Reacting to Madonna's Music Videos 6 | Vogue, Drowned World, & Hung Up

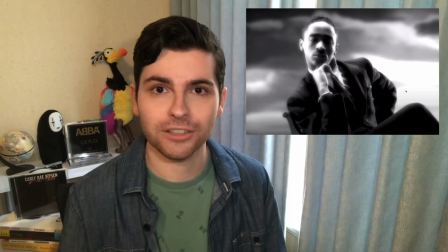So that's why it's such a natural decision for this video to be so overtly glamorous,
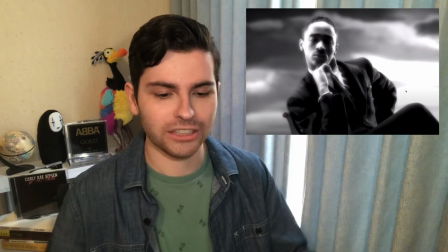with these dancers wearing suits and gowns and looking just very elegant. They're in business suits and on movie sets and doing all of the things that people aspire to, and showing that people in these communities can achieve those things, because our image of success has traditionally been limited to a very uniform appearance. It's also worth noting that this song and video came out during the peak years of the AIDS crisis, when the members of the same communities that originated voguing were the ones suffering and being stigmatized. So for one of the biggest pop stars in the world, if not the biggest pop star in the world at the time, to send out a message of inclusivity when so much of the messaging from the media and the government at the time was against that, was a really big deal and really brave. Also, I introduced a new practice in my first reaction to Janet Jackson's music videos, where I just take a peek at Wikipedia to see if there's anything that I missed or any context that I think will be necessary to share. And the only thing that is really standing out to me that I didn't touch on in this video is the fact that the background dancers are also mimicking the lyrics. And so in sort of an abstract way, these background dancers are embodying Madonna, again, this platonic ideal of the American dream.
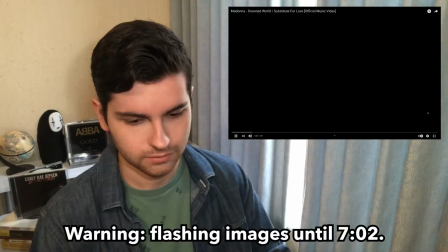All right, up next is Drowned World or Substitute for Love.
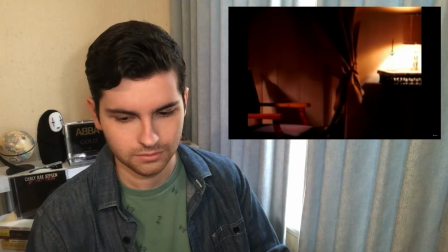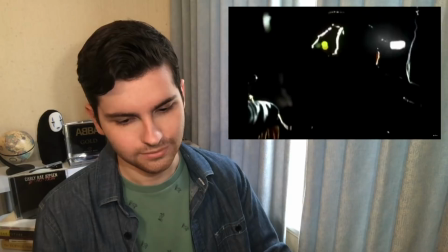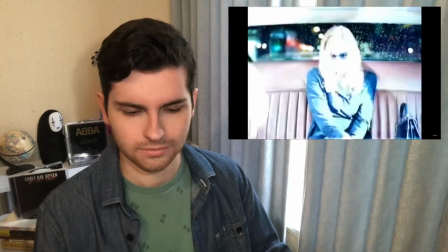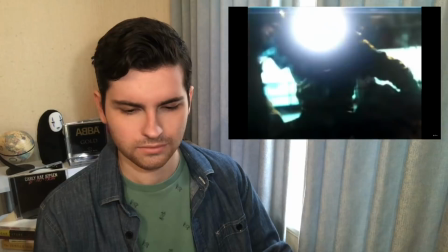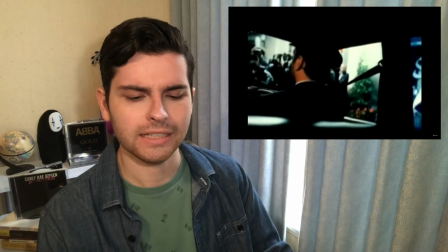This feels very reminiscent of Princess Diana.
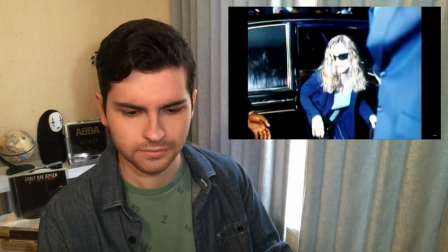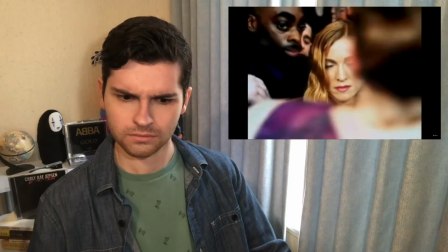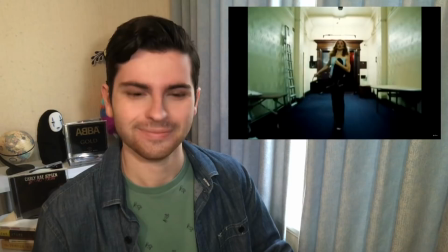That was eerie.
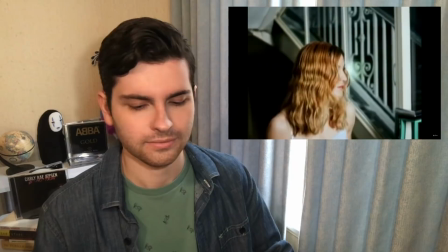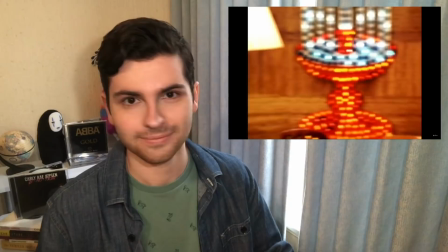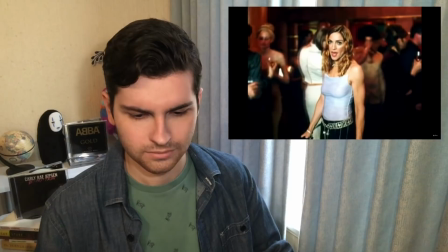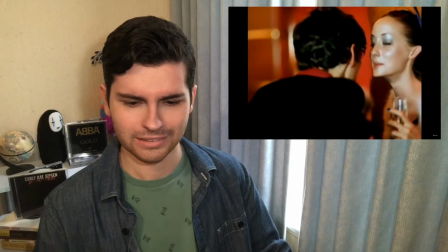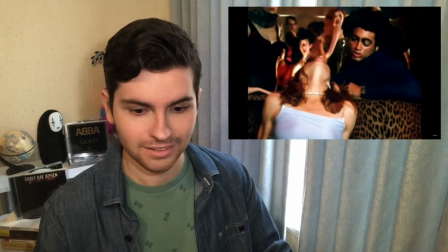Oh, that's very creepy.
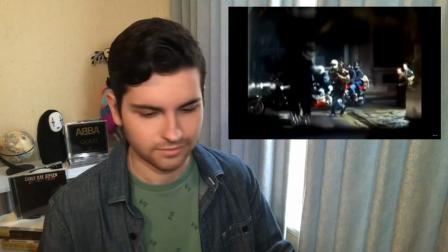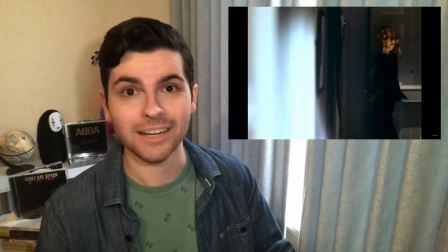Wow, that is a nightmare.
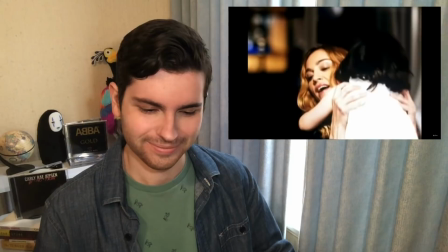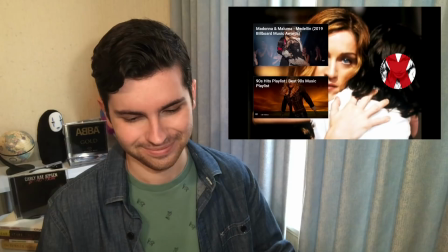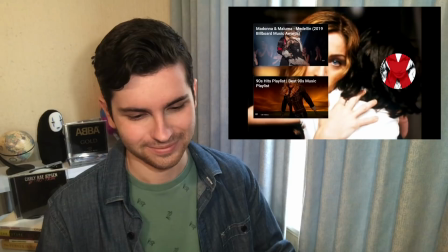Wow. Oh, that was a great music video. Very dramatic.
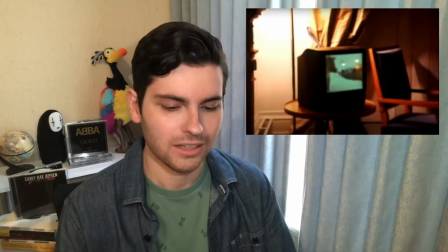I loved all the action. There were a lot of really cool details going on here.
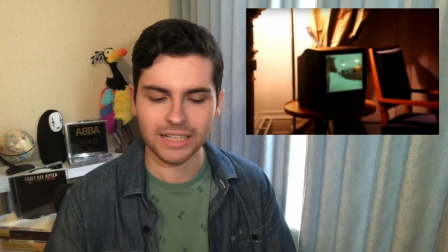So sort of scrolling through the video, right away I see on this TV what looks like a nature documentary of, I think, wolves.
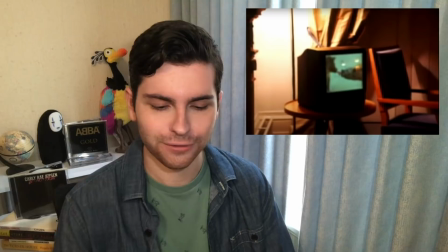It's a little bit blurry. Tearing apart this flesh and fighting over it.
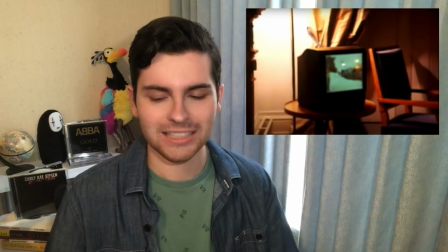Wolves or other predators are a pretty universal image of the type of people who use other people.
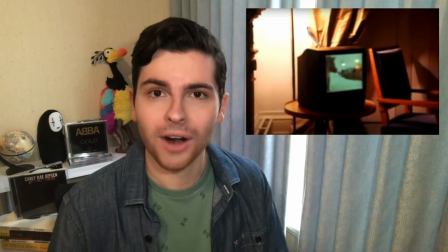So Madonna in this video feels used by the paparazzi and by these other celebrities.
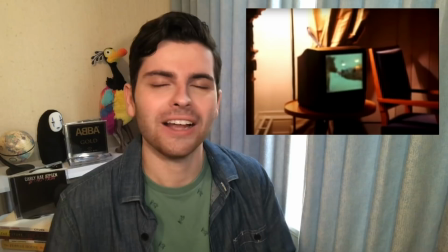There's always something that people want from her, as if they are carnivores hunting her. In retrospect, it might be hyenas, but still, same principle.